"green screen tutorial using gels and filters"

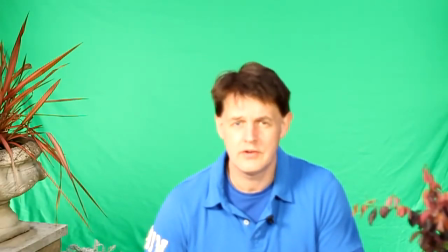So now with the green screen set up, you can have an idea what the effect is like. So we're looking now at a blank green screen. We're going to change that shortly to put different backgrounds on.
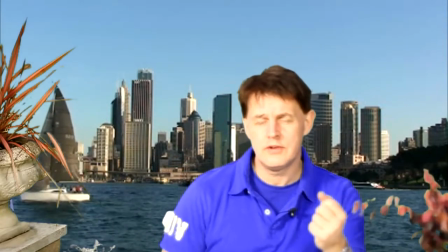But we're also going to have a go at changing the actual lighting as well. We get different ambient lighting effects in the foreground to try and match the background as well.
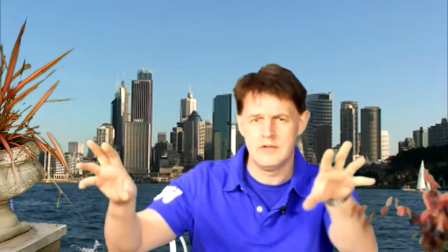so at the moment we've got two main lights in front it's by the way it's dusk now so most of the natural daylight
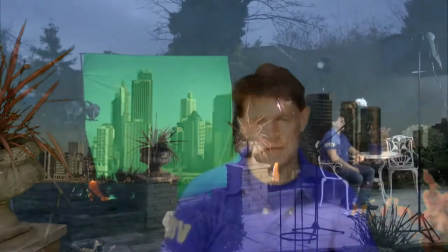is gone to that two um a natural effect um compact fluorescent lights
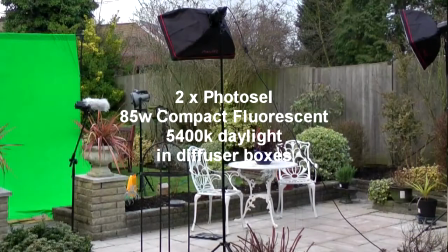in front give a natural sunlight effect we're going to look at changing the
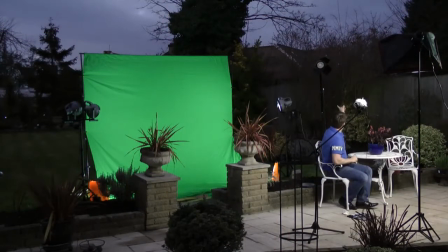um tone on those now we've got a hair light there which isn't on at the moment that's a halogen one
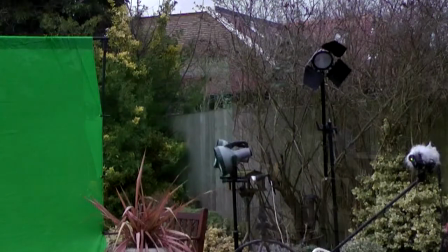and we've lit the back screen really with a load of fluorescent
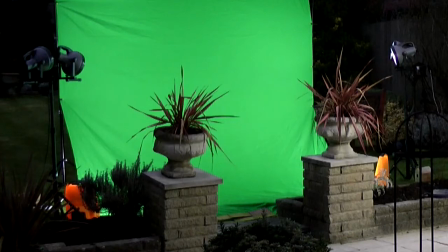lighting as well so screen is the back screen is lit and I'm lit and we can play around now with the camera angles etc and
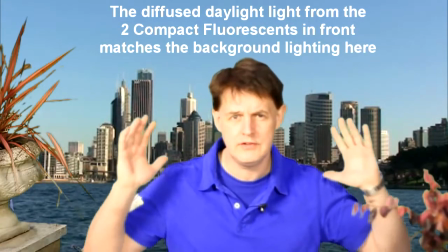you'll notice really the important part of the screen which needs to be green behind me is
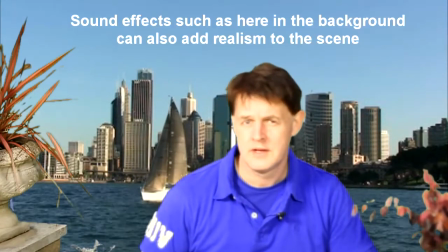only the part of the screen that I actually move in so at the moment it's okay we'll see as I walk around a little bit that becomes slightly more
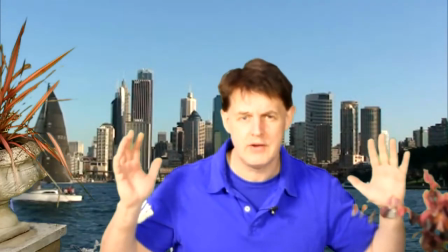difficult and we're going to look at another technique for ensuring that the whole background appears without any problems throughout my moving around.